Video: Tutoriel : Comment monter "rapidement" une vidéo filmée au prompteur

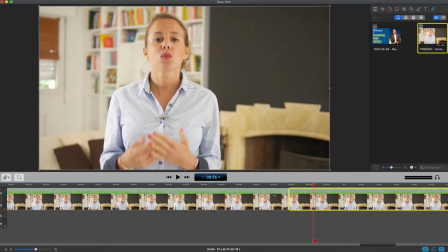12:22 Je cherche ici un blanc, mais il n'y a que trois petites piques là, donc ça, c'est pas ça.
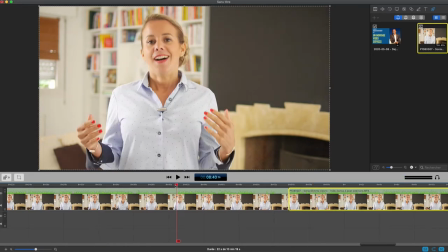12:27 Je cherche ici un grand blanc, donc ça doit être ici.
C'est une offre 100% clé en main.
Là, elle dit la même chose, donc ça veut dire que tout ça là, c'est erroné. Maintenant, voyons si elle avait bien dit ce qui allait avant.
En charge sociale et sans fiscalité. C'est une offre sans...
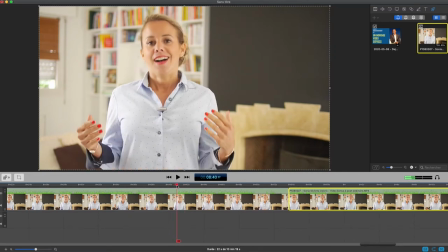12:43 Ok, on va peut-être pas garder la super longue respiration et couper ici. On va couper avant cette grande respiration. On va couper ici, clac. Donc je sais que là-dedans, il y a 95% de choses bonnes jusqu'à ce que ça marche plus, mais je m'en fiche, parce que ici j'ai une partie qui est 100% bonne.
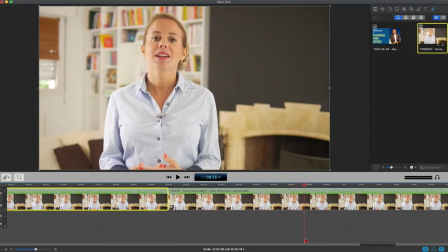12:59 C'est une offre 100% clé en main.
Ok. Donc, ce que je vais faire, c'est à nouveau supprimer ça.
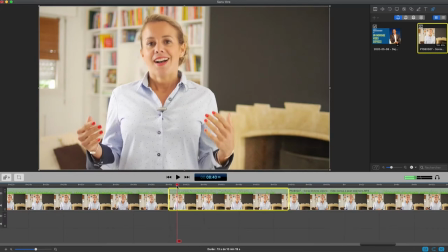13:06 Alors, si je voulais pinailler, je pourrais peut-être me dire, je peux garder le début de phrase « C'est une offre 100% clé en main » qu'elle a dit ici en souriant, et non pas garder celui-ci.
C'est une offre 100% clé en main.
Qu'elle dit en souriant moins. Mais si je commence à faire ça, premièrement, je vais jamais finir, et deuxièmement, mes raccords vont être moins réussis.
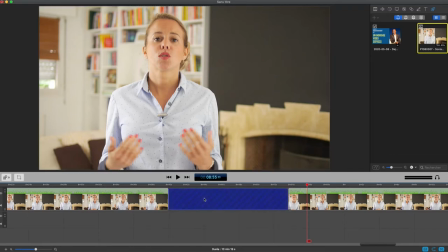13:23 Donc, je fais simple, je supprime ça, j'ai un vide, je supprime aussi, et maintenant, ça me donne...
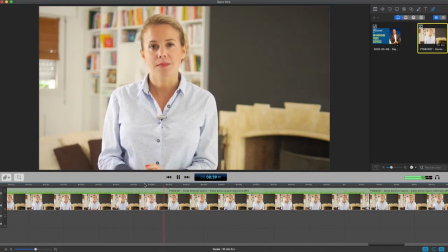13:29 En charge sociale et sans fiscalité. C'est une offre 100% clé en main, je mets en...
Ok. Alors, ici, comme elle commence avec une position bizarre, tac tac, je vais commencer un petit peu plus tard,
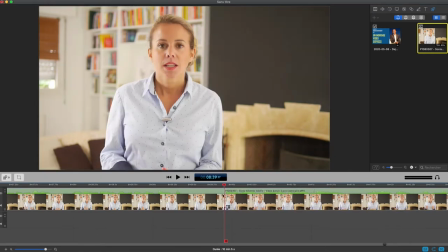13:43 et on va aller attaquer au milieu de la phrase directement, et ça va donner... et sans fiscalité.
C'est une offre 100% clé en main.
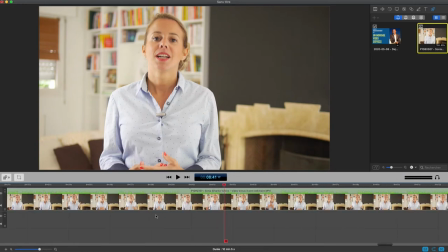13:51 Voilà, et on rectifiera le problème de jonction entre les deux positions après. Donc je continue à faire ça, vous voyez que ma vidéo de 10 minutes 46 fait maintenant 10 minutes 5, j'ai enlevé 40 secondes de raté.
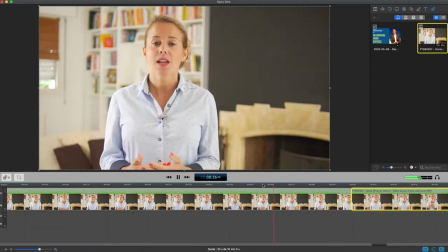14:06 Donc je continue à remonter en arrière.
En terre et par personne sans.
Ok, ici il y a un blanc tout à fait normal, et par personne.
Oublié, mais pour rappel...
Voilà, pas de souci.
Entreprise. Et je ne pense pas que vous...
Ici elle respire normalement, elle a le droit de respirer quand même. Un autre blanc ici.
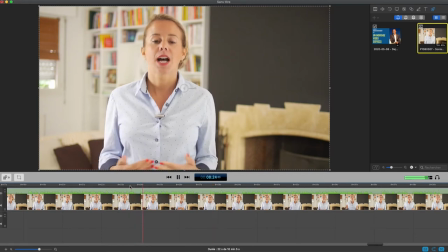14:22 Entreprise. Et je...
Ok, un blanc ici.
Après la mise en place...
Ok. Ici, il y a un très grand blanc.
Peut-être une erreur. Votre retraite. Et enfin, et c'est la...
Non, elle a juste respiré.
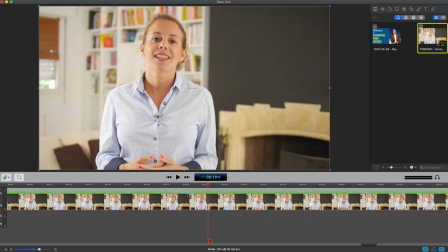14:36 On va lui donner le droit de respirer, c'est sympa. Si on était pinailleur, on pourrait s'amuser à essayer d'enlever l'aspiration.
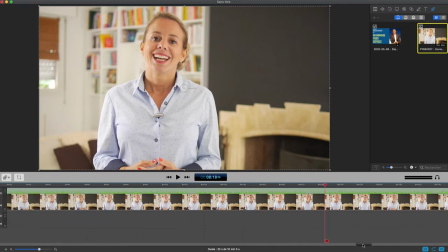14:43 Mais en fait, c'est pas nécessaire. Je veux dire, c'est une partie naturelle du fonctionnement de l'être humain que tu as besoin de respirer. Et si on commence à faire ça, encore une fois, on ne finira jamais.
Lorsque vous décidez De réaliser, le but est de vous... Ok, respiration normale. okay, normal. à retraite. Nous ajusterons si besoin.
Respire, ça, tout va bien.
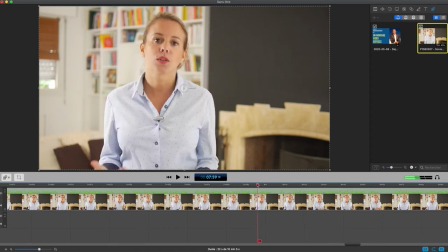15:05 Ici, en grande blanche, c'est celui que je viens de voir. Ici.
Indemnisation. Puis, je vous proposerai un...
Puis, pas de souci.
...travail pour vérifier que votre...
Pas de souci.
...temps. D'abord, un diagnostic.
Pas de souci.
...protection sociale. Cette reconstitution se...
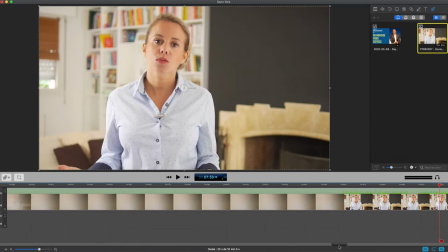15:20 Ok, pas de souci, jusqu'à maintenant. Donc, ok, elle nous a fait une bonne longue session sans erreur.
Entretien découverte. Ensuite, ok, on a vos revenus et sur les documents.
Ok, ici un blanc.
Spécialisé en me...
Ok, pas de souci, elle respire. Un grand blanc ici.
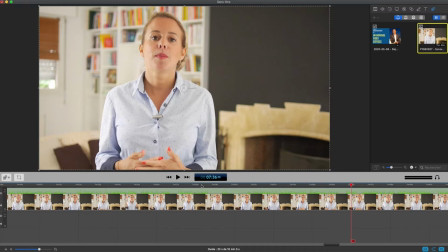15:36 Alors, vous, ce qu'il faut se rendre compte, c'est que là, ben, en fait, ça aurait été hyper plus vite, beaucoup plus vite, beaucoup plus vite avec la technique de la graffeuse. Parce que si on avait eu le bruit de la graffeuse, ça nous aurait fait une belle barre verticale à chaque fois qu'on s'est trompé et juste avant de reprendre.
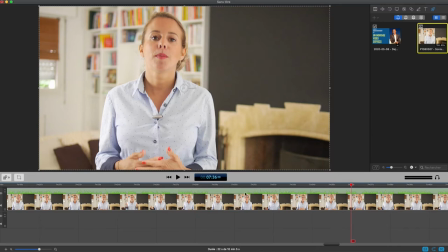15:54 Et comme ça, il n'y aurait pas le risque de confondre « Ah ben là, elle respire, c'est normal. » Versus « Là, il y a une erreur et il faut couper.
» Expertise. Sans votre expertise. Je calcule d'abord votre plus haut niveau de revenu disponible.
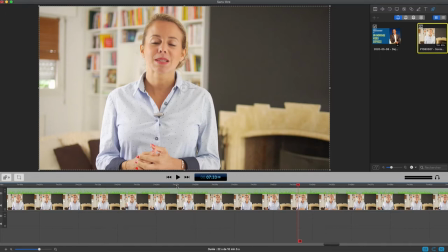16:07 Donc ici, il y a une bourne, on est d'accord. Elle a dit « Je m'appuie sur votre expertise. » Donc c'est pour ça qu'elle s'est reprise, parce qu'elle ne s'appuie pas sur l'expertise du client, elle s'appuie sur sa propre expertise. Donc le début de phrase va être...
Je calcule d'abord votre plus haut niveau.
Alors là, c'est un peu embêtant. Grande respiration juste avant de commencer à parler. C'est pas idéal parce que du coup, je peux pas couper ici parce qu'elle a la bouche
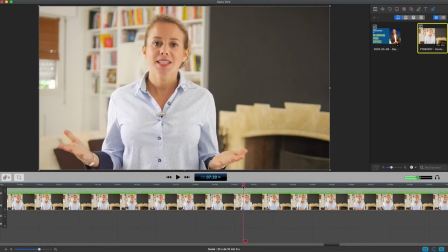16:26 ouverte. Je calcule d'abord votre plus haut niveau.
Donc je suis obligé de couper avant la respiration. Il n'y a pas un sourire avant.